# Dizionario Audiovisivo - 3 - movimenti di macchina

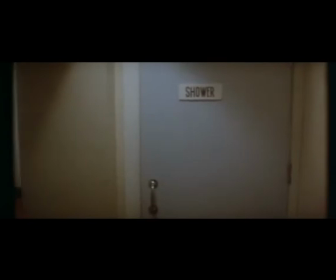438s Giulietta ha chiamato la spiona. Piantala, Barbara, con le tue battute, sono fallimentari.
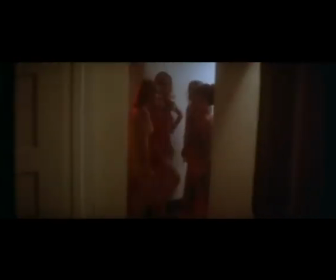442s Quando deve studiare? E questo ci sta a cuore. Lasciatelo in pace, gli ha passato il giradischi.
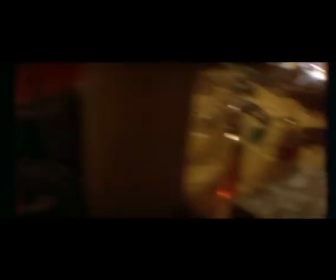447s Il cuginetto ha bisogno della chioccia per risolvere i suoi problemi.
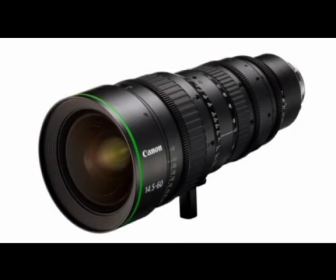457s
Le zoomate sono realizzate attraverso un particolare tipo di obiettivo, lo zoom che, cambiando la lunghezza focale,
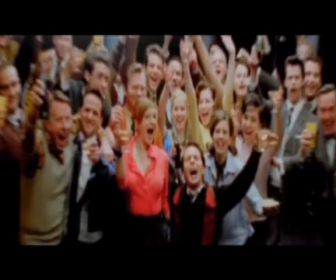463s
ingrandisce o rimpicciolisce l'immagine, più esattamente allarga o restringe il campo.
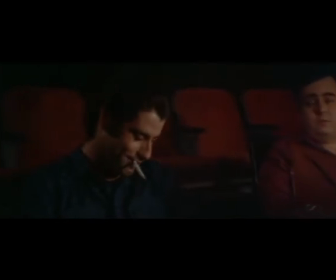469s
Questo movimento ottico ci consente di avere la sensazione del movimento.
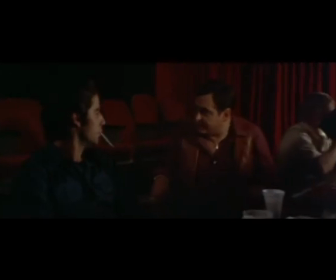474s
Un'analogia efficace per la zoomata a stringere è quando, in un testo scritto, ne sottolineiamo una parte.
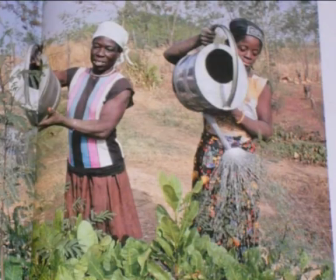481s
Viceversa, in una zoomata allargare, lo scopo è la contestualizzazione del soggetto,
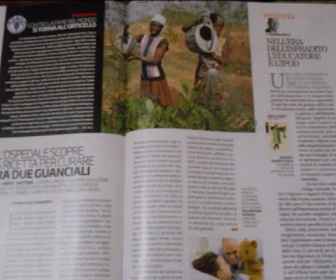486s
ovvero far comprendere allo spettatore dove è situato il nostro soggetto.
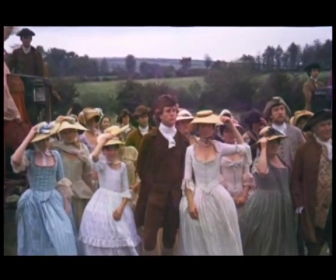494s Seria e fanteria da opporre agli invasori. Le loro giacche scarlatte e la loro aria spavalda riempivano Barry di invidia.